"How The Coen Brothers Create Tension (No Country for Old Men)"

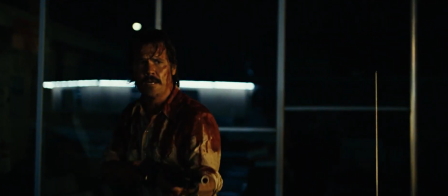(4:30)
What follows is a long and deadly chase in the darkened streets, no music, no nothing,
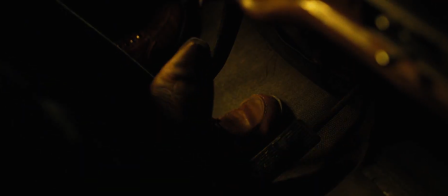(4:34)
which makes the raining of Chigurh's bullets from his distinctive silenced shotgun all the louder.
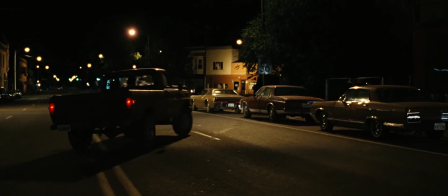(4:39)
Which is funny, you'd expect someone to hear the gunshots, the car crash, the shotgun blasts, but no one hears.
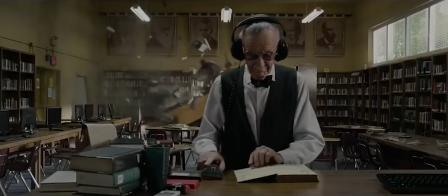(4:45)
Or at least they pretend not to hear.
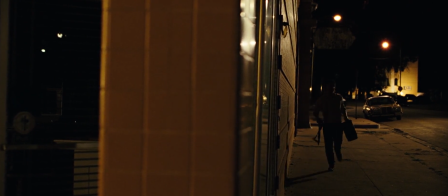(4:48)
The absolute darkness in the windows, doorways, alleys and cars, the stillness, all serves to highlight one key message to Moss.
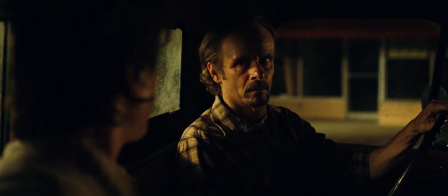(4:55)
You are alone. Nobody else will help you. The only people Moss sees are dead men walking and the Reaper coming to collect them.
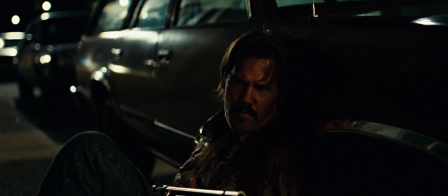(5:03)
This chase also serves to highlight once again the power behind Chigurh. We barely see him during this chase, only seeing his silhouette or his bright muzzle flashes.
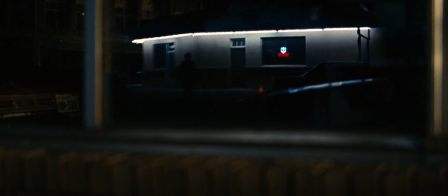(5:10)
Anton is always in the abstract, just a presence for Moss to escape from. This plays more into the audience's fear of the unknown. We talk ourselves into thinking that Chigurh is constantly aiming at Moss down the barrel. It's
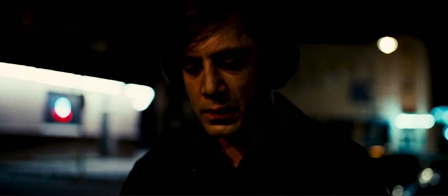(5:22)
only when Moss gets the upper hand for a brief moment that we see him, brightly lit, exposed, and vulnerable.
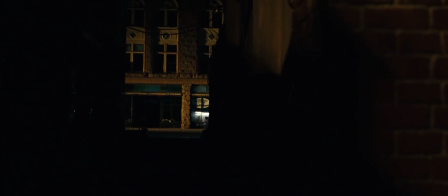(5:27)
Then he escapes back into the darkened alley, reclaiming his shield of shadow, and Moss knows that to pursue him there would mean certain doom. The Coen brothers are masters at their craft. In an industry that's constantly being changed and improved by some of the most talented storytellers alive,
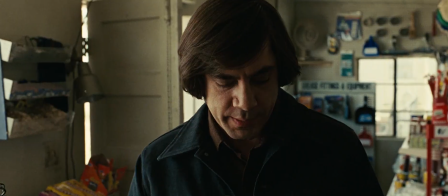(5:43)
they stand out because of the way they drape the audience's mind in tension and fear.
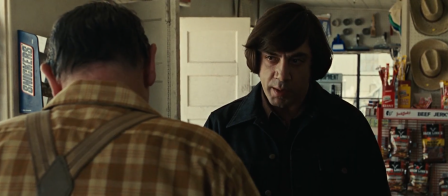(5:47)
They capture the moment of dawning realization the second that the audience realize how much danger the characters are actually in, and they stretch it out to cover a full feature film.
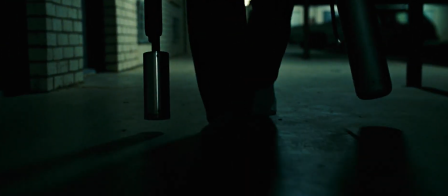(5:56)
They use silence and darkness to wordlessly impart information, telling the audience what should and shouldn't be feared.
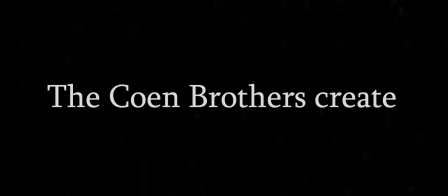(6:02)
The Coen brothers create tension by tricking the audience into scaring themselves.